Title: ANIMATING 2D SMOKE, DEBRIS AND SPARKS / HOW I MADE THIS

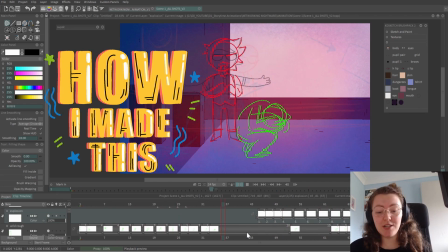[0:00]
Hi, welcome to a shot walkthrough. The animation that you're seeing right now was actually done on a live stream,
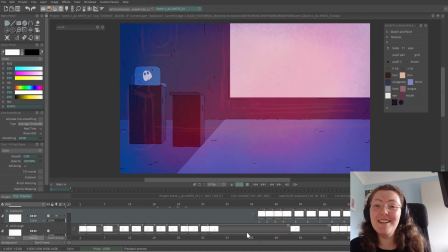[0:06]
and I'll put a card to it up here so you can check out the full thing if you want to. So it's been about a week now, and I've come back to this shot ready to sort of add details into the character that throws the podium and maybe get some lining done.
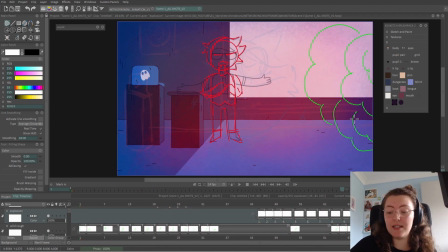[0:20]
And I'm not liking it anymore. I want the explosion to be a bit more jagged in the beginning, and then I want the clouds to go up. The smoke will then trail along this edge of the screen in a loop. So let's get started.
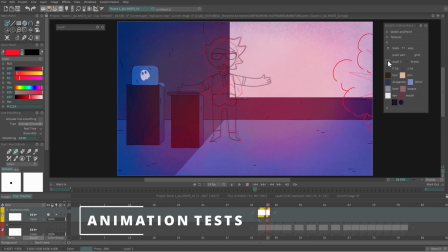[0:35]
Now, when I animate something, especially on a project that I've set myself, I know exactly what I want. However, it's always a good idea to make tests if you're unsure about the direction you're going in. As I'd planned before, I made the initial explosion spikier, the clouds went up to the top of the screen,
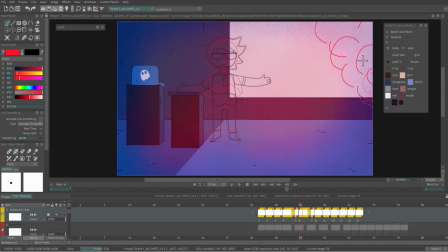[0:54]
and then added in some extra frames to smooth out the transition from clouds to a softer rolling smoke. And I didn't like that either.
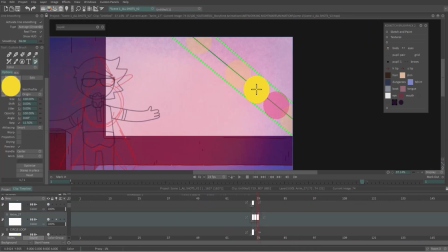[1:05]
Luckily, I'd given myself enough time to adjust it and move on to making different tests to see if I liked something else better.
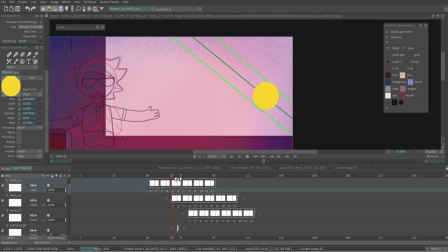[1:13]
I used a loop of circles to help me track the waves in the smoke, but I didn't include enough variation in size,
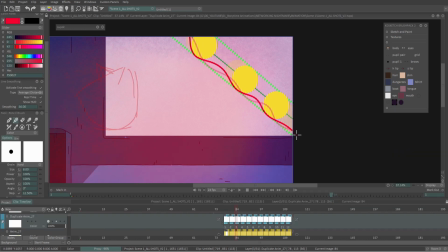[1:20]
the placement was very even, and it didn't have the effect I wanted.
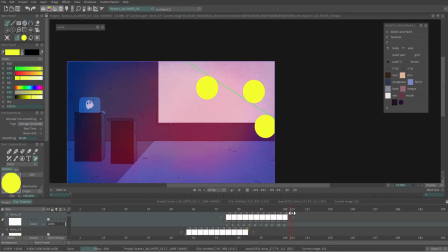[1:24]
I then tried larger circles either side of a guideline with different timing and adjusted several frames with the perspective tool.
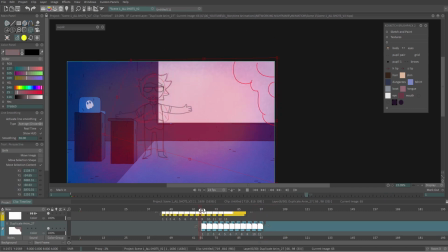[1:32]
Though this was closer to what I wanted, it still wasn't right.
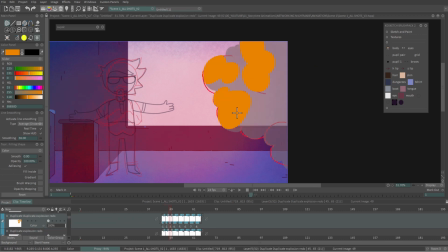[1:37]
Adding in coloured details made it look too busy, so I switched back to a flat colour style I tried before in other projects.
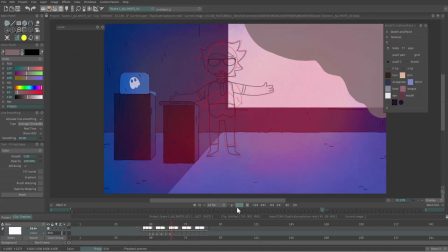[1:44]
By this point I was on version 5,
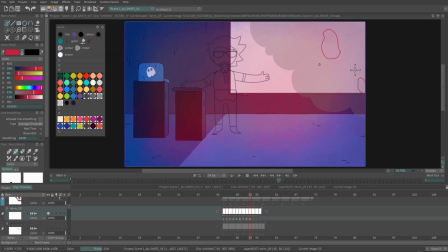[1:47]
and so this time I created a loop of different blobs and circles, focusing on one at a time. I made sure there was variation in shape and size to make it more interesting. I like this one a lot more, and on a new layer above used the shapes to help create an outline.
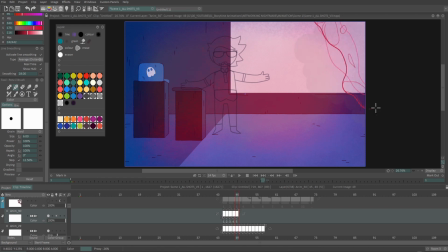[2:05]
I finally decided this was the style and movement I wanted, so I applied everything I'd learned previously into this new test.
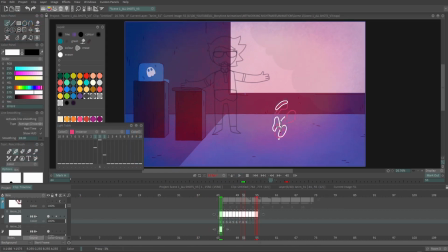[2:13]
I started out with a point at the bottom of the canvas so I knew where the effect would start,
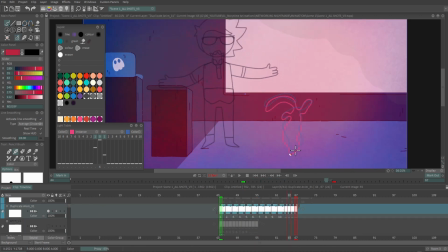[2:19]
and built up the shapes from there, adding in a few bits that separated from the main trail.
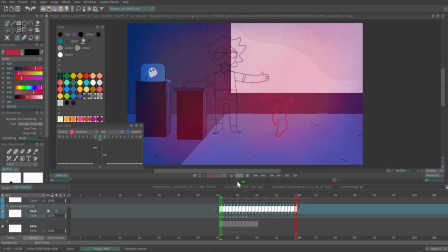[2:25]
I then outlined the smoke using the shapes as my guide,
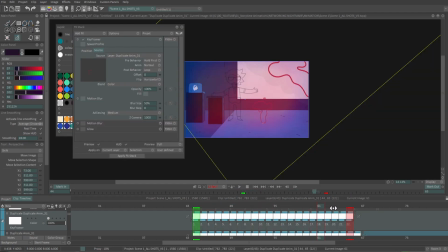[2:29]
and used the keyframer effect in TVPaint to scale it up and move it to the corner of the screen.
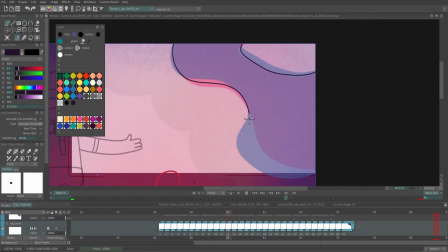[2:35]
I filled it in using the bucket tool and added in a few extra drawings to make sure it was nice and smooth.
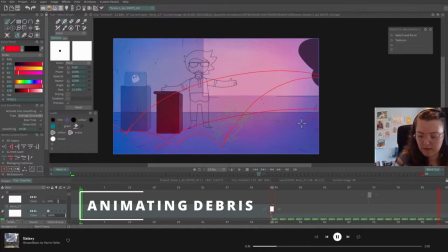[2:43]
On a new layer, I made a few arcs to show their path and sketched out a few rocks of
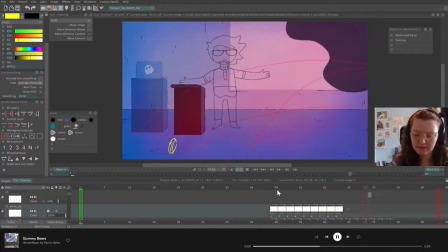[2:49]
varying sizes using the transform tool to move the drawing along the arc.
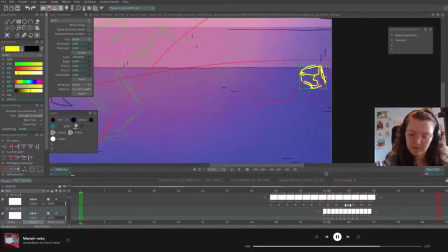[2:54]
You'll notice that each frame degrades in quality as I use the transform tool.
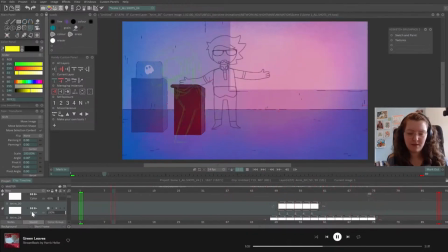[2:59]
If I wanted to preserve the crisp lines of the sketch, I'd copy the original drawing across several frames instead. As this is not the final, and only the sketch, it doesn't really matter.
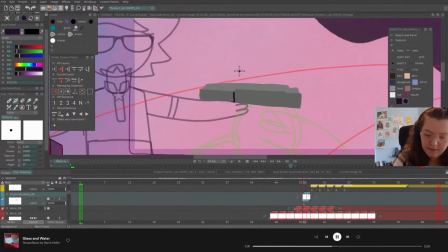[3:11]
I kept each rock on their own layer so I could adjust their position on the timeline, staggering the entries so it looked more natural.
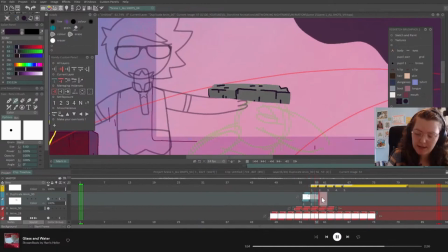[3:19]
These were coloured in grayscale and lined with my regular dark purple brush I'd used previously to keep things consistent.
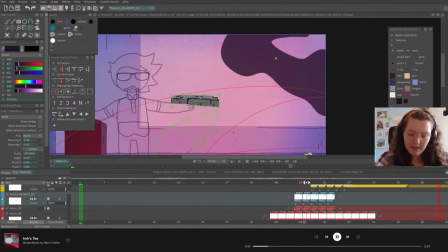[3:27]
The placement of the debris would be beneath the coloured texture layers, so they would match the background I designed earlier.
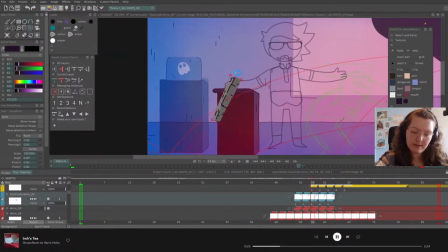[3:34]
To keep the rocks and the line quality sharp, I made sure to copy and paste the frames to match the rough animation layer, and then use the transform tool to position them.
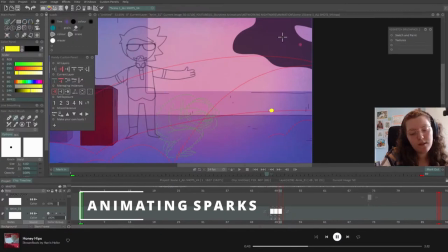[3:45]
For the sparks, I made a new layer positioned above the smoke and animated small circles that shrank as they rose.
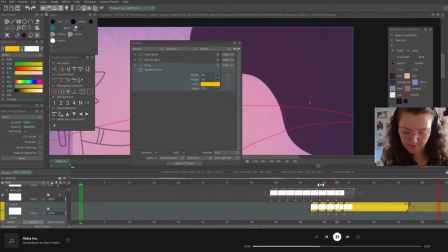[3:53]
I used the glow effect and a warm yellow to soften the edges at a height and width of 35, applying the effect to the current layer, all instances, and heads.